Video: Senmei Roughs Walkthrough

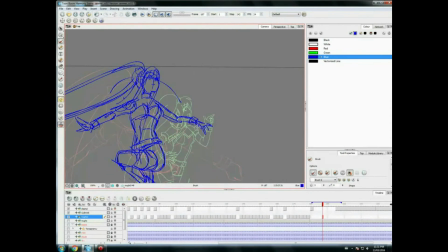16:30 So this one I had quite a bit of freedom to do, of course. This mascot hasn't been drawn in 2D animation before, and there is a 3D version, and I found, oh, that was pretty good, but there's nothing quite like 2D animation.
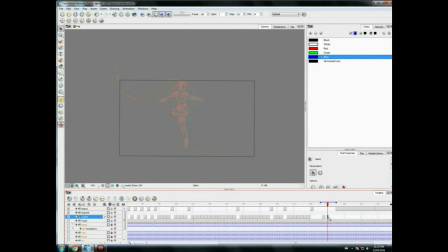16:49 And decided to do that as a favor to the chairman, who was very kind to me and helps me out a lot whenever I'm participating with the convention. All right,
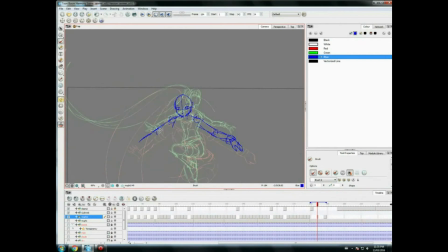17:09 so you'll also see that I tweak body parts and body angles using the digital tools quite a lot. And I do use motion arcs to help plan my motion movements between keyframes.
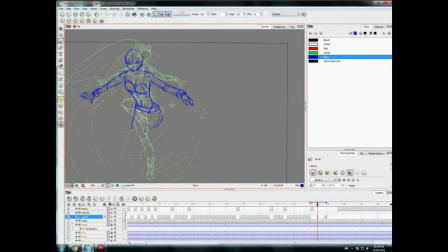17:25 So if you see this random line, curved line, that's what it is. And a lot of this again is pre-visualization.
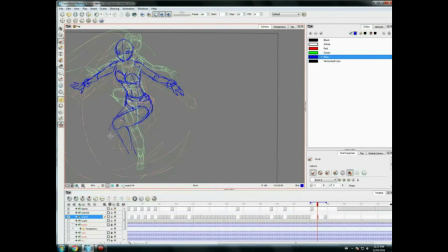17:39 So you just kind of imagine the scene playing out in your head and try to decide how naturally to move arm A to arm position B.
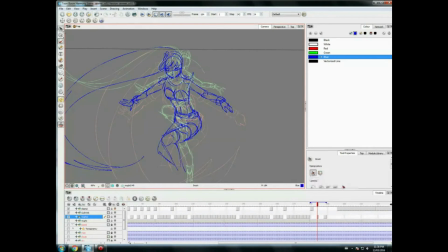17:53 And a lot of times as an animator, we'll have a mirror handy and try to perform the motion ourselves for reference so we can understand it and then draw it.
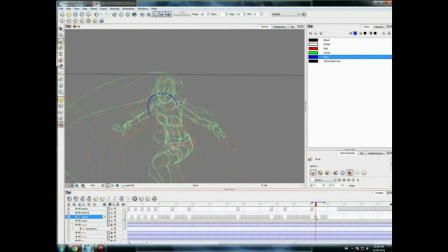18:12 And that's particularly true for expressions. And if you need to, don't be ashamed to look up references on YouTube or wherever.
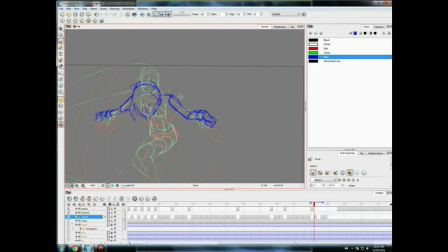18:27 Because if there's something you haven't animated before and never thought about animating before, there's no shame in using references to help you understand it and recreate it in a 2D environment.
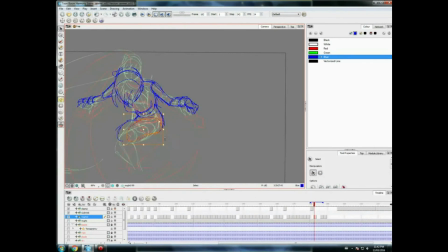Now the first round I did towards the end of her landing here, I wanted it to be kind of Sailor Moon-y, where she just kind of poofs out into her final pose.
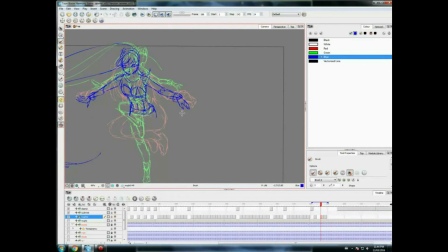19:03 So I tried making her do a tightened jump and then a tightened pose, and it just wasn't panning out for me. So I decided to just straight in between it and save myself some headaches.
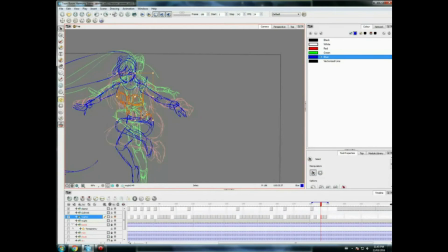19:22 And I can't say I regret that decision, so we stuck with that and finished up the rest of the poses. And I also discovered that myself, as an animator, having had to deal with animation in the West,
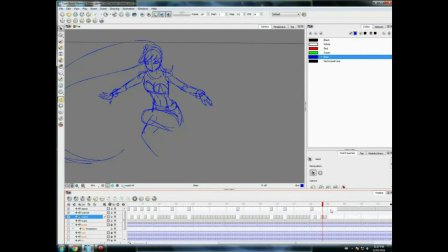19:39 we always tend to do very exaggerated posing in our animation. And the more I think about anime and particularly Miyazaki films, they really try to do more subtle, realistic
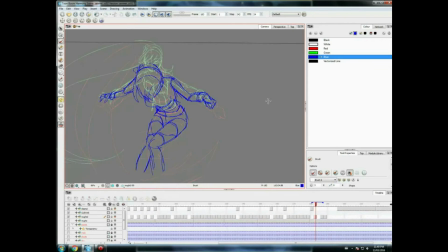19:59 animation. And that's what that little hop at the very end of this clip was dedicated to. I really wanted to experiment with that and see if I could achieve it rather than all these super
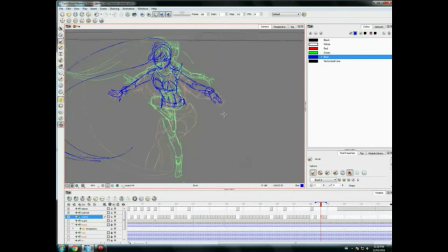20:14 exaggerated huge poses that are very different from keyframe A to keyframe B. And I guess it worked out pretty well. That, and I'm working on an upcoming project, starting work on it very soon.
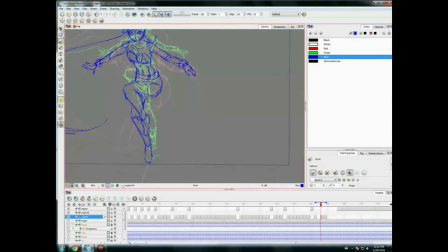20:29 So I also wanted to use that as a demonstration for them.